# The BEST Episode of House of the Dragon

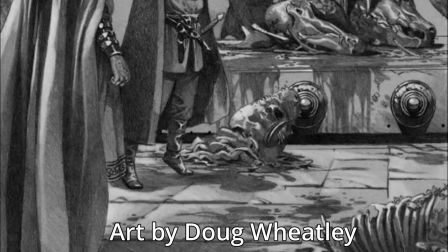494s
One night, he regales his grandchildren Jaehaerys, Jaehaerah, and Maelor with a tale about King Jaehaerys I,
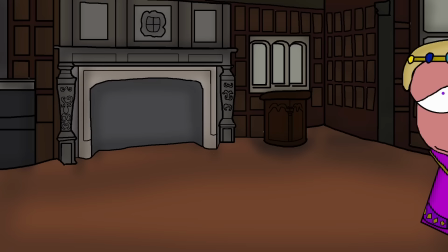500s
riding beyond the wall on his dragon Vermithor, fighting an army of wildlings and giants. He goes to bed, falls asleep, and never wakes up again. Viserys' death is very different in the show.
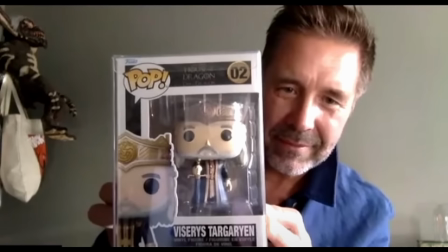512s
For one, there are no storytime scenes from Grandpa Viz. Obviously, they're not super important, but I would have liked to see them, you know, just for the warm fuzzies.
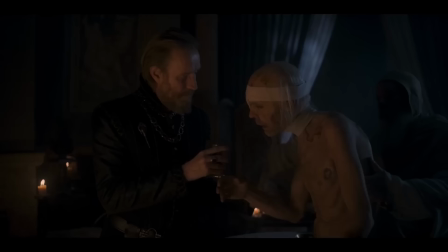519s
Viserys' illness is far more grotesque and tragic in Hot D, which makes this episode in particular very heart-wrenching to watch.
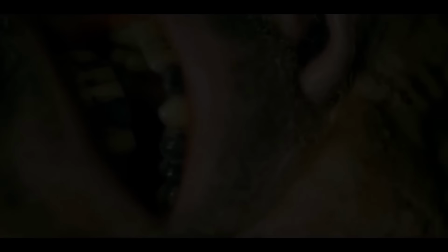525s
When he muttered his final words, no more, no more, my love, it hit me hard.
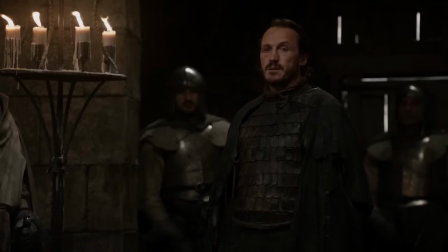532s
Reading about Viserys' death in the books, in contrast, was just meh.
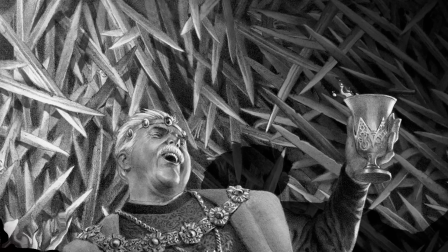537s
His death, in fact his whole reign, is basically just a setup for something far more interesting in Fire and Blood.
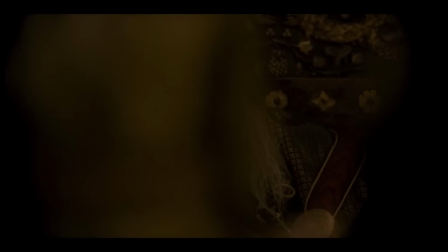543s
But the biggest change without question is the somewhat controversial miscommunication moment.
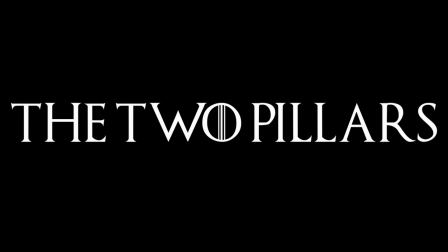549s
We're all used to the miscommunication trope in fiction, it's a trope I absolutely despise.
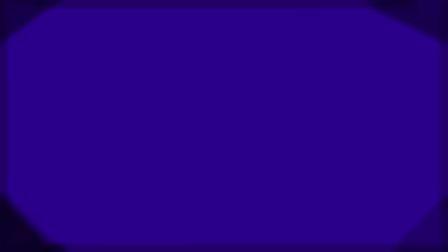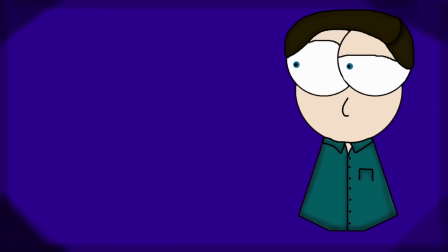561s
One, the characters being utter idiots that cannot communicate like normal people, and two, the writers being too creatively bankrupt to progress the plot in a more natural or meaningful way.
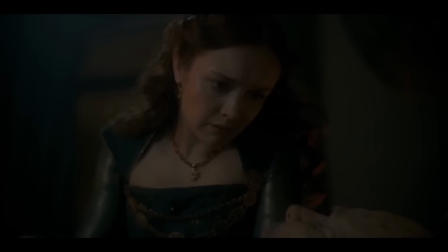572s
However, Viserys is addled on Milk of the Poppy, and despite Alicent's best attempts to induce lucidity in him, he's rambling like a crazy old man.
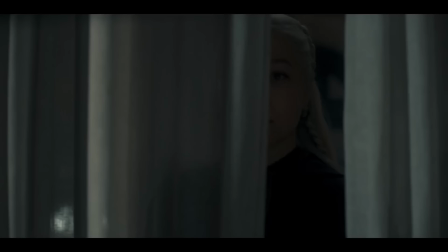579s
He thinks Ali is Rey, just like he thought Rey was Ali earlier on in the episode,
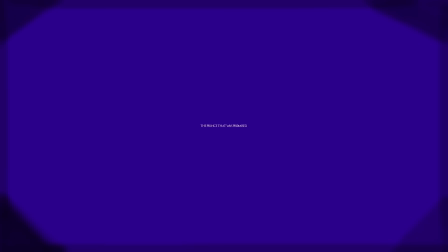583s
and he brings up the pig that was promised prophecy about the Pink Dread who will one day unite Wester- wait no that's wrong the prince that was promised that's it shout out to season seven alicent
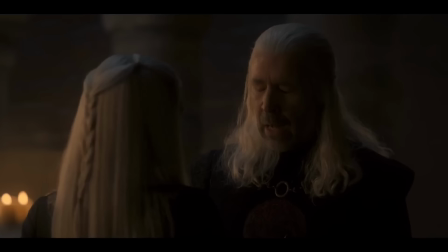592s
misunderstands his ramblings as a declaration that her son aegon should be the heir because of course she doesn't know about aegon the conqueror's
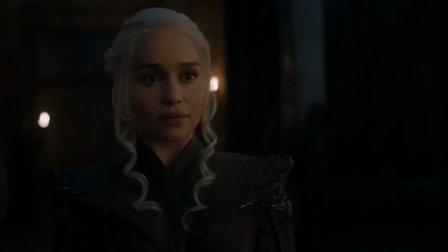599s
prophecy just like 80 of the casual audience again shout out to season seven the prince who has promised will bring the dawn
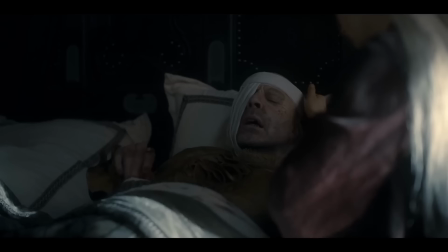608s
so in terms of why the miscommunication happens well it makes sense and it's all set up well but
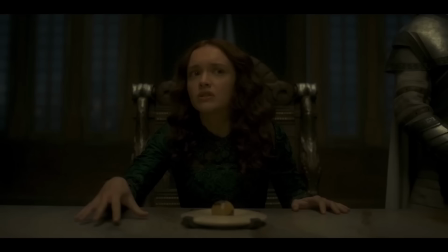613s
is it a lazy way to advance the plot on the one hand it doesn't actually exist to advance the plot. In the next episode, the Green Coup happens irrespective of Alicent's involvement,
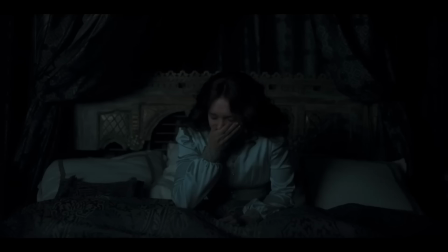621s
meaning that this scene exists to serve her character specifically, by giving her a more sympathetic reason to turn against Rhaenyra.
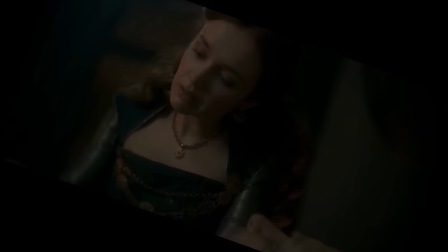628s
However, by emphasising this misunderstanding as seemingly the main reason she supports the coup,
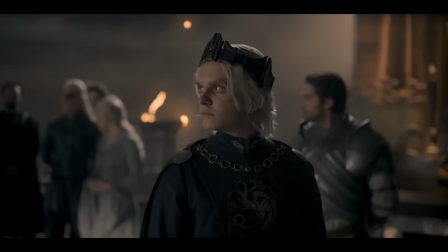634s
I don't know, it does take away some of the conniving villainous aspects of her character that we see in Fire and Blood.
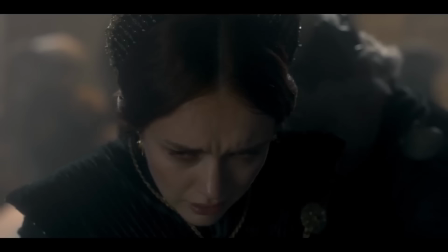640s
Why can't she support Aegon for the throne because she wants the power, she wants the realm to be stable, she's scared for her family.
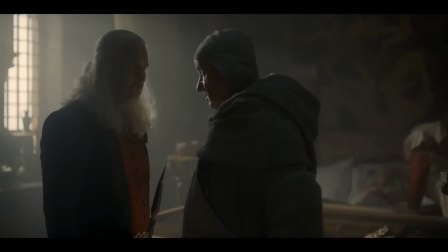647s
It's okay to have some female villains, you know. Overall, I don't mind this moment, but I have two genuine criticisms.
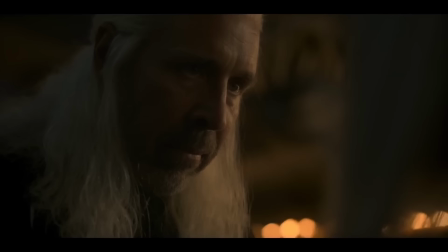653s
One, why is the Prince Aegon prophecy never brought up during or after this scene?
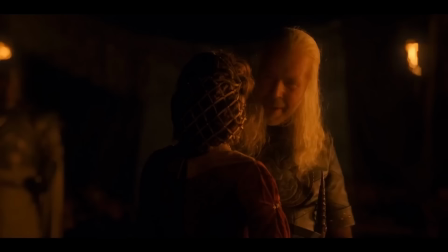658s
Not the Aegon the Conqueror prophecy, the Prince Aegon prophecy. You know, the dream Viserys had of a son on the Iron Throne with the crown of Aegon the Conqueror on his head.
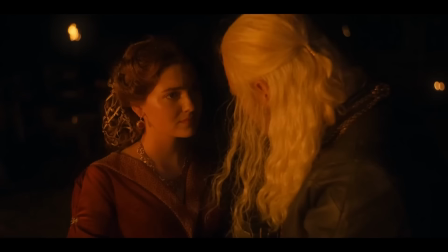668s
The prophecy he tells Alicent in episode 3. Wouldn't it have been more believable if she thought he was rambling about his prophecy to have a son on the throne,
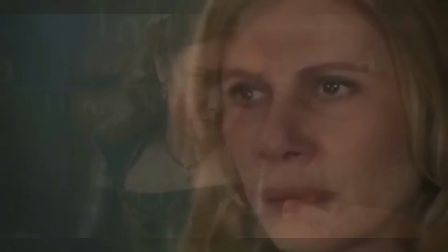675s
you know, Aegon, the dream, Prince who was promised, you can see why she would make that mistake.
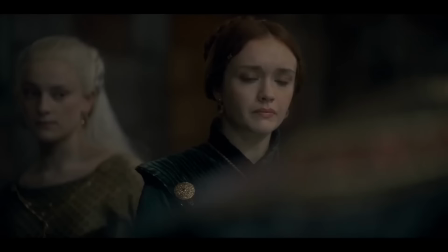680s
You could argue that it doesn't matter, that Alicent is grasping at straws and hearing what she wants to hear after years and years of telling herself and being told that her son must become the heir,
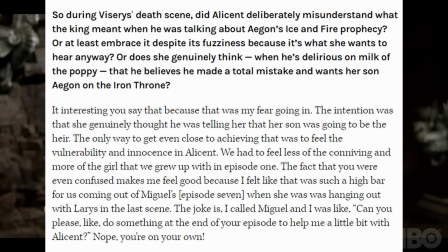689s
except the director Gita Patel came out and said, nah, that's not the case. This is another season-wide issue I have with the show.
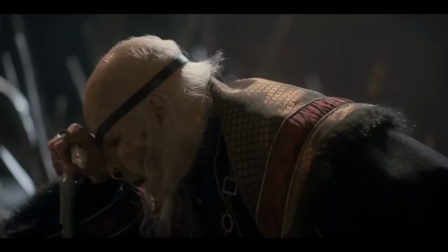697s
There are lots of fantastic moments that feel like they're supposed to be ambiguous and debatable but then
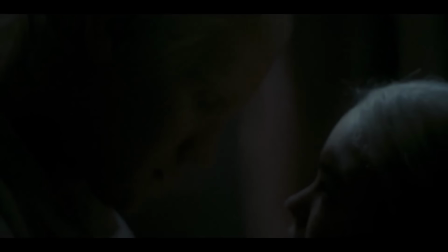702s
the showrunner or the director or the episode writer comes out and they just explain it in objective terms.
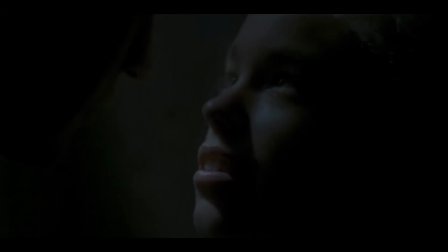708s
Just like in episode four, Damon is about to have sex with his niece but then he slams the wall with his fist and storms off.
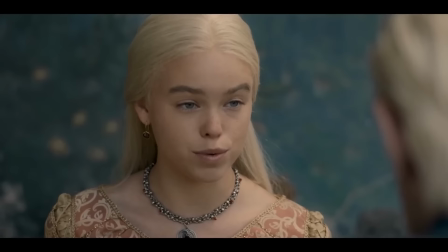716s
Why? Is it guilt over violating her? Guilt over betraying his brother? Deliberately teasing her for his own- oh wait no he just can't get it up.
And he basically can't handle not being in charge or in control.
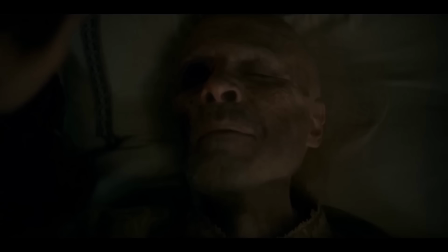729s
Oh thanks for explaining guys. I really love it when the mystery is taken away completely.